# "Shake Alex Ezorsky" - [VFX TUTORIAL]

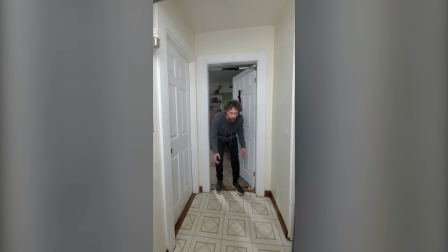I first got the idea for this after watching a bunch of other VFX artists try this interactive effect, like Zach King, who I think popularized it.
Turn your phone upside down in 3, 2, 1.
I thought it would be a funny twist if the person in the video being messed with actually managed to escape the phone.
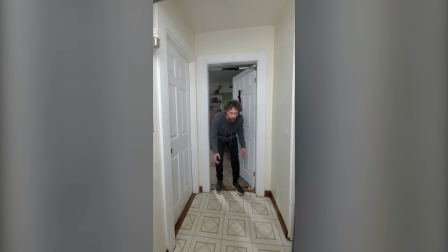Now, I guess this project was gonna be really hard, so I ran some tests and was surprised to see how easy some of the effect might be, and that motivated me to keep going. Now, to be all super meta and deep or whatever, I thought it would be cool if the person who shakes the phone ends up inside of it, thanks to, let's say, a mirror held up to society.
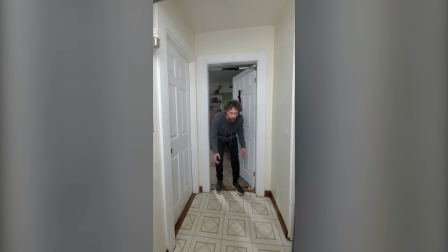But since the person inside the phone is trapped, it occurred to me that somehow the person shaking it has to get trapped. I remember thinking, what kind of a room has a mirror in it that you can get trapped in? And that's when my roommate said, that's a closet.
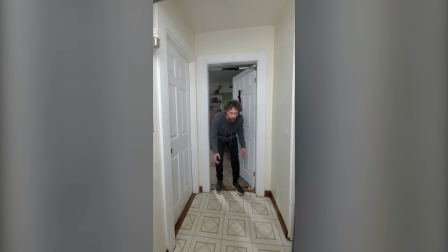Now, I don't actually have a huge closet in my house big enough to bounce around in, so I had to make one by turning my kitchen into a fake closet, which was by far not the weirdest thing my roommates have had to put up with that week. I set up my desk with a computer and some Easter egg props and put it next to this fake closet, and I was ready to film.
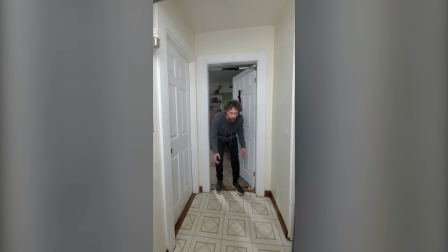Now, I did all the recording myself, using my old iPhone in my right hand as the phone I'm shaking, and then in my left hand, I was holding my Galaxy Note 10 to film everything in the really helpful ultra-wide lens. To really sell that the little guy was interacting with the world he was in, I had him push over these tags.
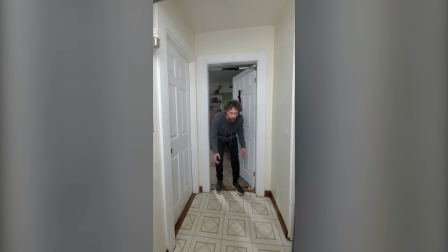Now, this was a practical effect done by tying a super thin string, actually a hair from a wig. Little helpful tip for all those weirdos out there who make sketches and have tons of wigs. I tied this hair string from the tacks to my left leg. So operating this scene was a little like this.
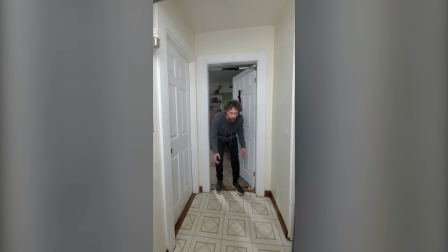After I triggered the tacks, I got up and walked into this fake closet. Then I look up at the mirror, which is of course not real. To film what we would see in the mirror, I put the camera where the mirror would be and pointed it back at myself as I enter this closet.
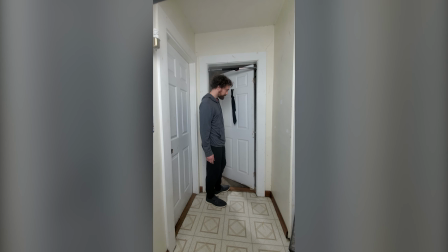I then had my friend close the door behind me. Nope, that is not actually how my door closes. I had to take the door off the hinges to make the scene, and that's what I do for you guys.
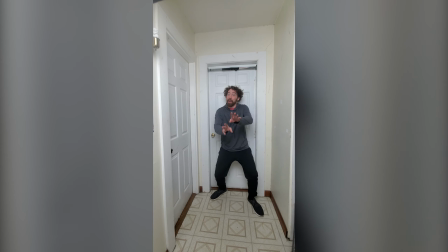Then I react to being trapped and the giant text that pops up, and I say, no, no, no. I jump, and this starts the shaking cycle.
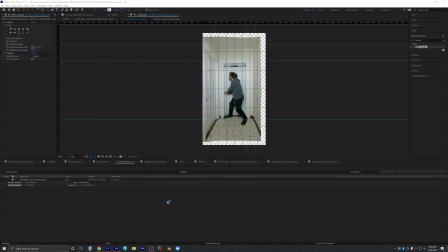But I still had to do a lot of digital cleanup to this shot, so I took a still shot of it and brought it into Photoshop.
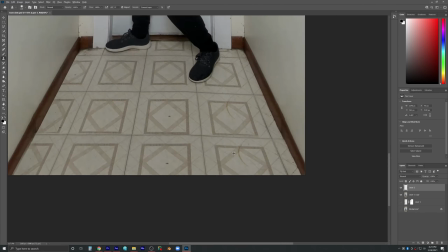I copy, pasted, and clone stamped the hell out of it, getting rid of the side door and expanding the ceiling and walls to give me a lot more room to work with.
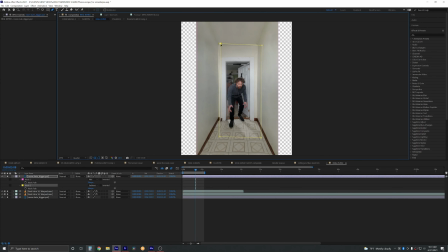I then brought this back into After Effects and used masks to blend it with the actual footage. Thankfully, in the actual footage, I never cross over the left side.
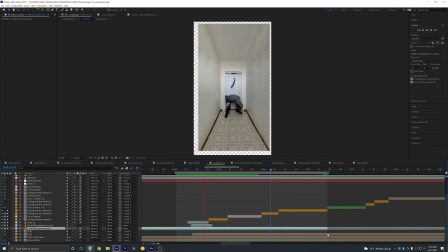And by the time I'm bouncing around, that's all green screen footage, which I could easily place over the Photoshopped walls and ceiling.
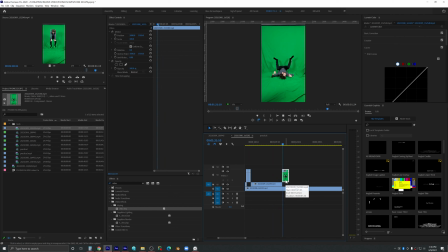Speaking of bouncing around using green screen, my first approach was to just film me doing a bunch of different bounces and edit them together.
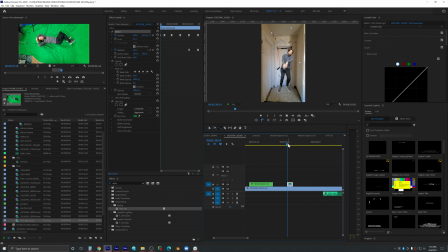But I quickly found out how lame it looked if the timing and movement weren't actually realistic.
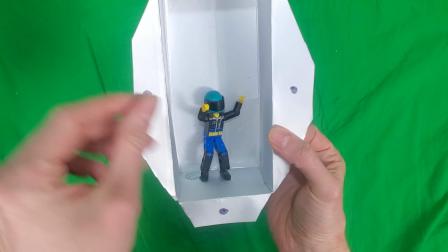So I made this tiny man shaking simulator and found out that if you shake a box with a person in it with your right hand,
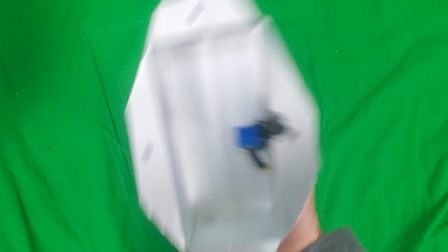they'll bounce around very quickly in a rough circle with some slapping back and forth.
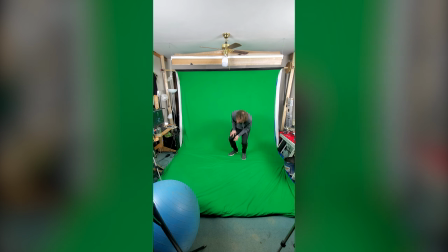So I went back again and did a bunch of green screen bounces, landing and rotating to continue the circular movement,
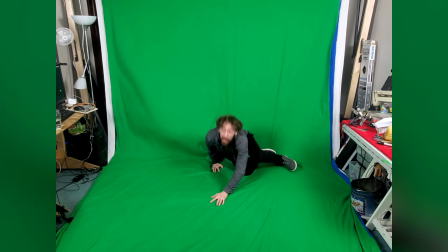and I did way too many of these tests, including some for when I fall from above,
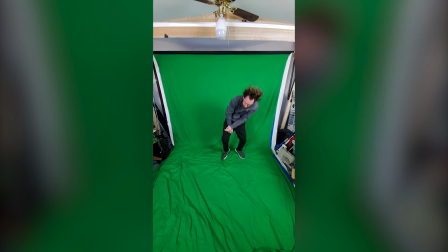and also tried one where I just rolled around, filmed from above. Thankfully, my downstairs neighbors are saints, or just haven't found the right hitman yet.
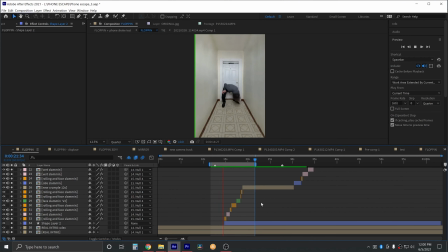Let's leave it at that. I put these together and tried making a realistic sequence that was also kind of funny.
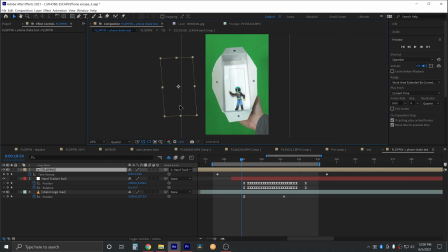In After Effects, I put this composition inside of a larger composition that was animated to shake in time with a real phone shake, so I could test it.
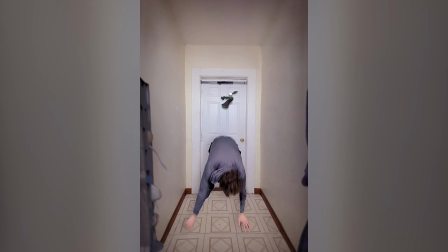After about a bazillion hours, I got something that I liked. Now, at least one person did notice this tie in the background, flopping around and adding some realism,
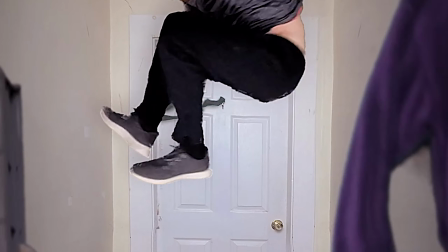and it's one of those little bits of flair that I'm proud of killing myself over, so thanks for noticing.
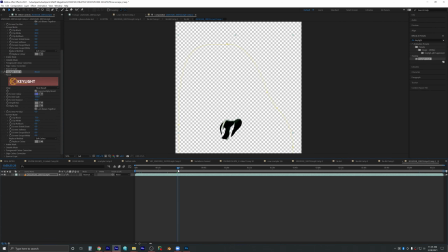I tried a few different methods to do this, but settled on pinning the tie to a green screen that I could shake.
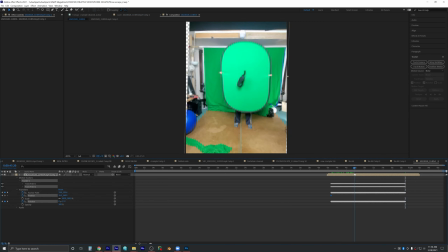I left the edges visible so I could track the sides of the green screen and stabilize the footage to get a relatively centered tie that just flops around insanely.
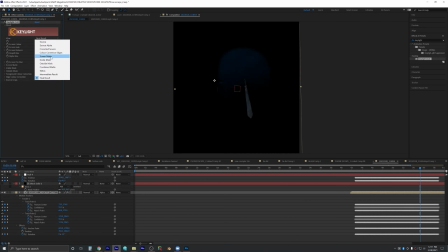Then all I had to do was key it out.
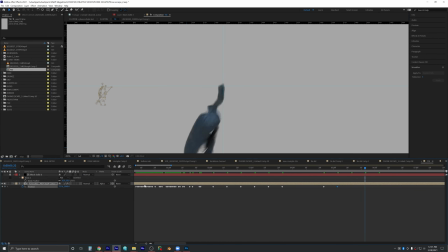I put this over the hook and time remapped it roughly to match the shaking, and then since of course me flopping around is green screen, I could go over this tie anyway.
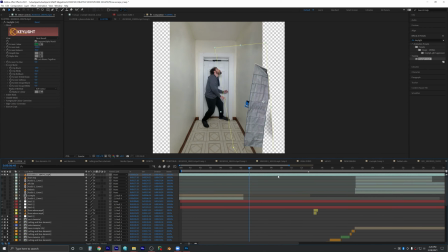I did something similar with these green screen versions of the other stuff in the closet, the shoe rack and bathrobe.
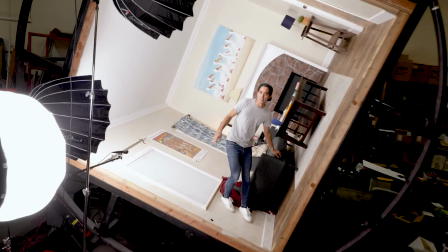Would it be great if, like Zach King, I had an entire production studio to build my own sets? Yeah.
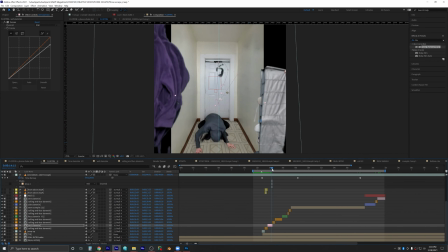But since I don't, I'm left having to hack it all together using practical effects, Photoshop, and green screen.
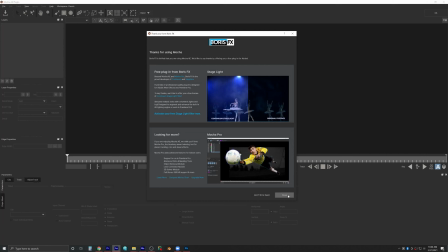To put the shaking video in the actual phone, I tried all sorts of camera tracking effects using the camera tracker and Mocha,
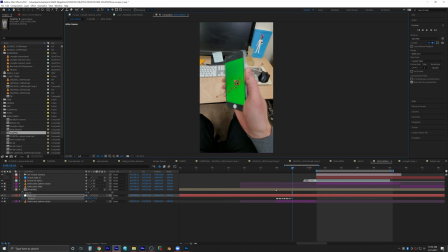and just basically gave up and manually ended up keyframing a null to get the position,
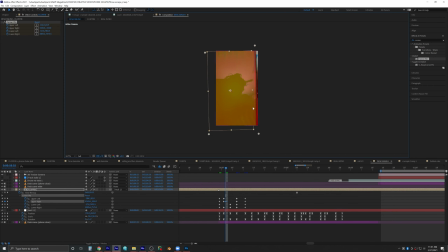parenting my clip to that, and then adding a corner pin effect and manually keyframing that to get the right skew as the phone turns. Now I know that sounds like a lot of work, but for short spans of time, it's usually not worth it to spend the time correcting an auto tracker.
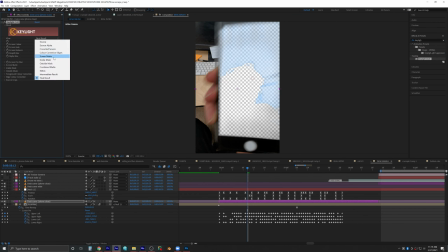It's best to just suck it up and just do it manually. Now to get it to actually show up behind the phone, I of course keyed out the green that was actually on my phone using key
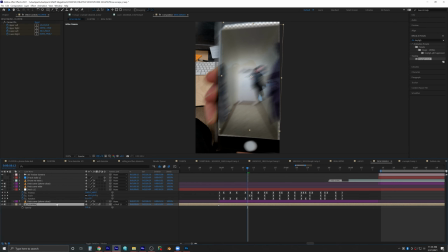light. Now, a cool trick to add back glare and reflections to add realism is to duplicate the keyed footage and put it underneath,
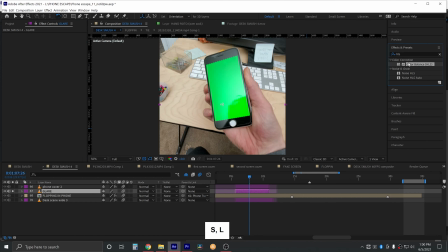but then remove the key. Then I use HLS color balance to desaturate it, and curves to increase the contrast. For this layer, I set the blending mode to add so that it mixes with the footage of the shaking video underneath, and all I have to do is adjust the opacity until the glare looks natural.
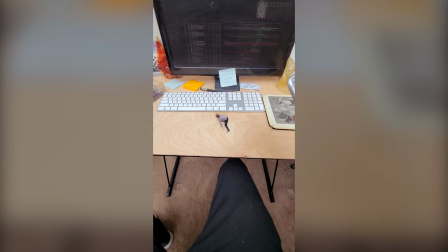Alright, now to escape the phone and become this little guy. I initially thought this would be the hardest part, but it turned out to be really easy.
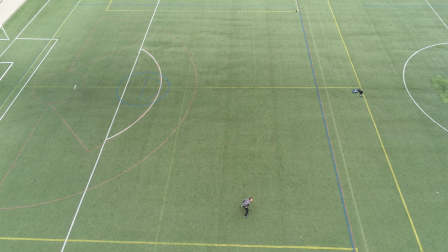All I had to do was film myself running around over a giant green surface I could key out, and most of Earth happens to be green, especially AstroTurf.
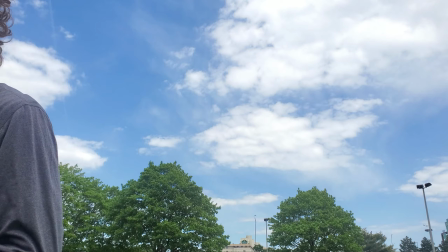Now to get those shots from high up, obviously all I had to do was catch a bird and duct tape a GoPro to it, and then let it go. Unfortunately though, my GoPro bird didn't come back to me, which left me no choice but to use my drone.
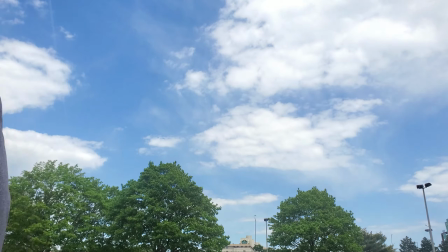I have an Anafi Parrot drone, which I absolutely love. It films in gorgeous 4K.
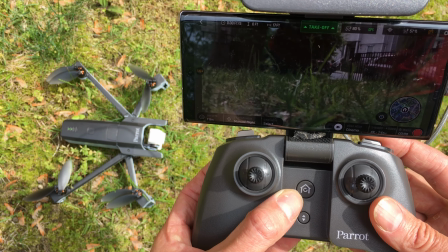It's one of the only cameras in this price point that has optical zoom and can also film up.
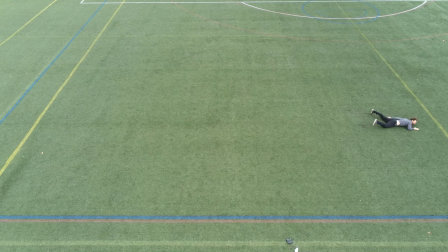I film myself leaping, tumbling, freaking out, splatting, leaping again, tumbling, dodging, pushing the tacks,
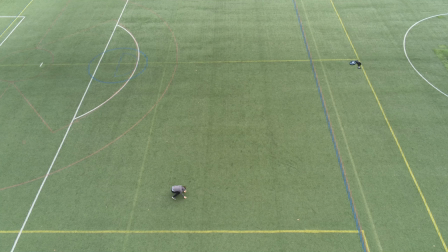jumping, landing, and then running into the eventual little mouse hole in the wall.
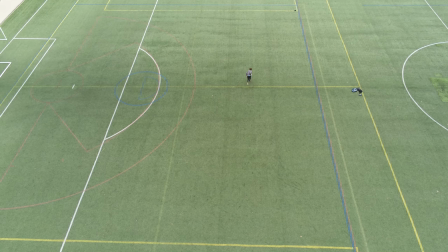After about 1 million takes, I limped off the field and biked home, hoping that everything would work out.
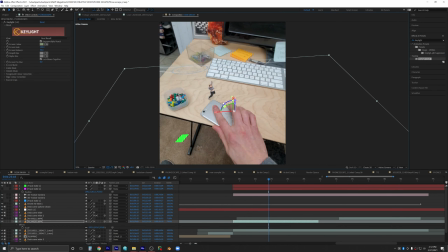Based on what I saw with my initial tests, I wasn't actually surprised when everything did work out great.
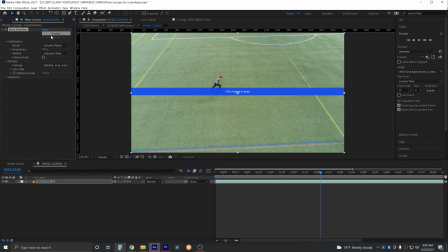Firstly, to isolate myself from the footage, I put this clip into a pre-comp where I warp stabilized the drone footage and used masks and key light to get rid of everything that wasn't me.
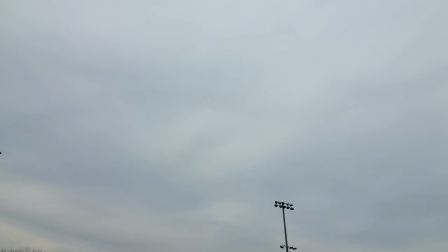Now, I intentionally filmed the footage on an overcast day, so I wouldn't get any shadows and keying would be easier.
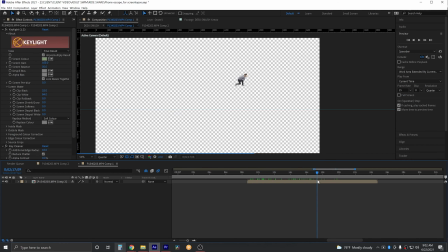But to help sell that my character was actually on the scene, I actually wanted to add back a shadow.
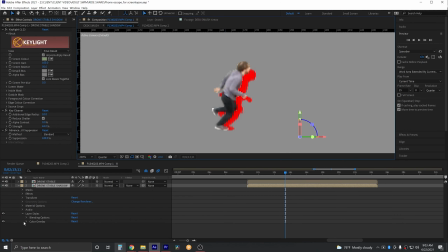So in this pre-comp, I duplicated my footage, squashed it down a bit, added a layer style to make it dark, added a blur, and then lowered the opacity for my fake shadow.
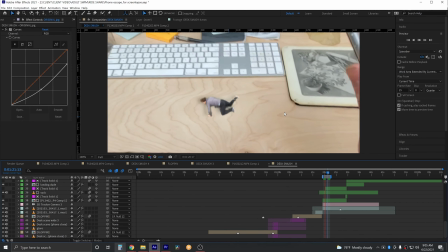Now to get the drone footage to match the desk scene, all I had to do was camera track the desk scene. Then using the 3D camera tracker effect, I right-clicked on the ground and created a solid, again to use as a 3D stand-in just to hold the position.
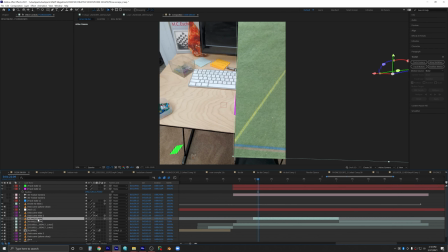I brought in the cleaned up drone footage pre-comp, made it 3D, and then pasted onto it the 3D positioning from that solid. All I had to do then was adjust the 3D position, scaling, maybe add a few keyframes,
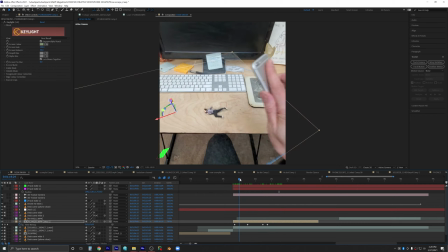and get the timing right to get things to stick and match, and I was really impressed with how easy it was to sell this effect.
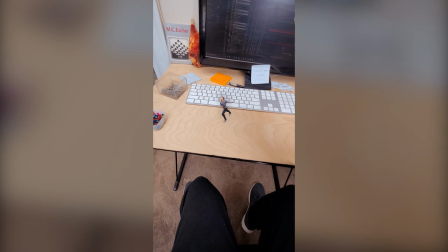Now, there are a few times when little me is supposed to come out of or go into things, and to cover me up,
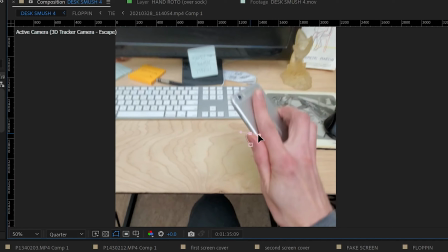I would just duplicate the original background scene footage and use masks and or track mats to create a cover up layer.
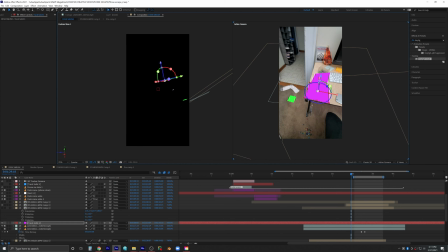In some cases, I would use a solid that was also camera tracked to match objects like the desk, use a mask to make it desk shaped,
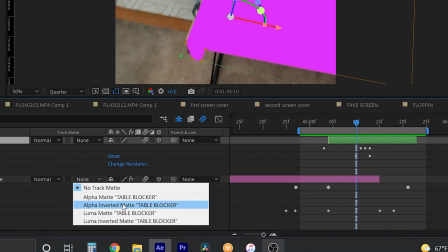and then use this as a mat in the track mat effect to have my footage disappear behind things like the desk,
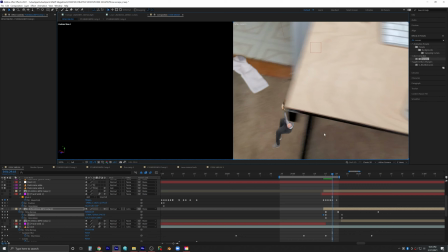which hide my transition from jumping to landing.
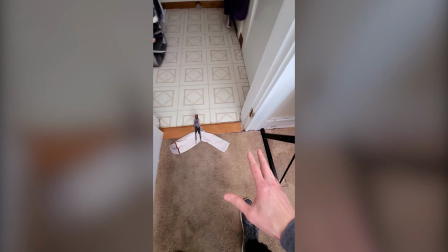Then, of course, once I land, I trip over this sock, which is another one of those little pre-planned Easter eggs to sell the effect of Little Man in Big World,
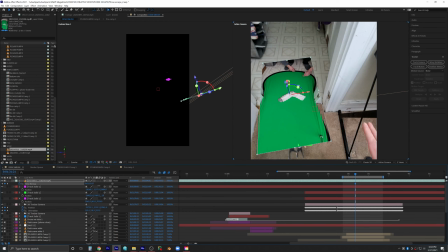and big ups to Ryan Hovland here for pointing it out and asking how I did it. I filmed it on a green screen in the same location so the lighting matched, then pulled it with a little string and keyed it out.
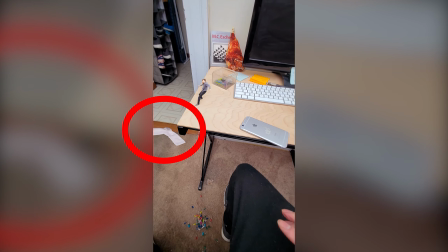But of course, this sock has to exist in the world the whole time,
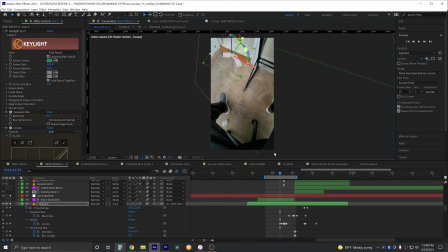so I actually had to camera track the entire scene and then spend hours fixing this so the sock actually looks like it's in the right place at the right time, at the right angle, and then deal with masks and track mats to make it appear under the desk.
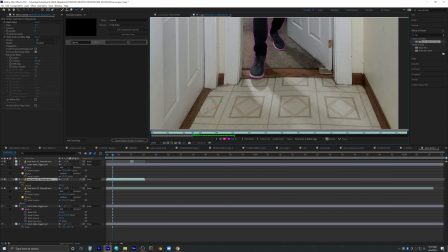Not to mention then having to make sure it also appears in the mirrored world and then deal with this door closing, which as you can see all in all was a lot of work for a sock,
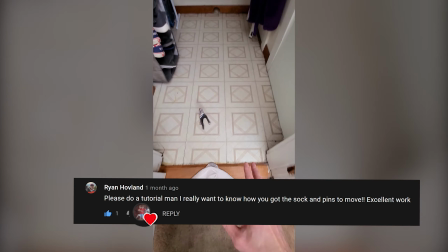but apparently maybe worth it. Thank you, Ryan. Once I land, I of course eventually run into this mouse hole.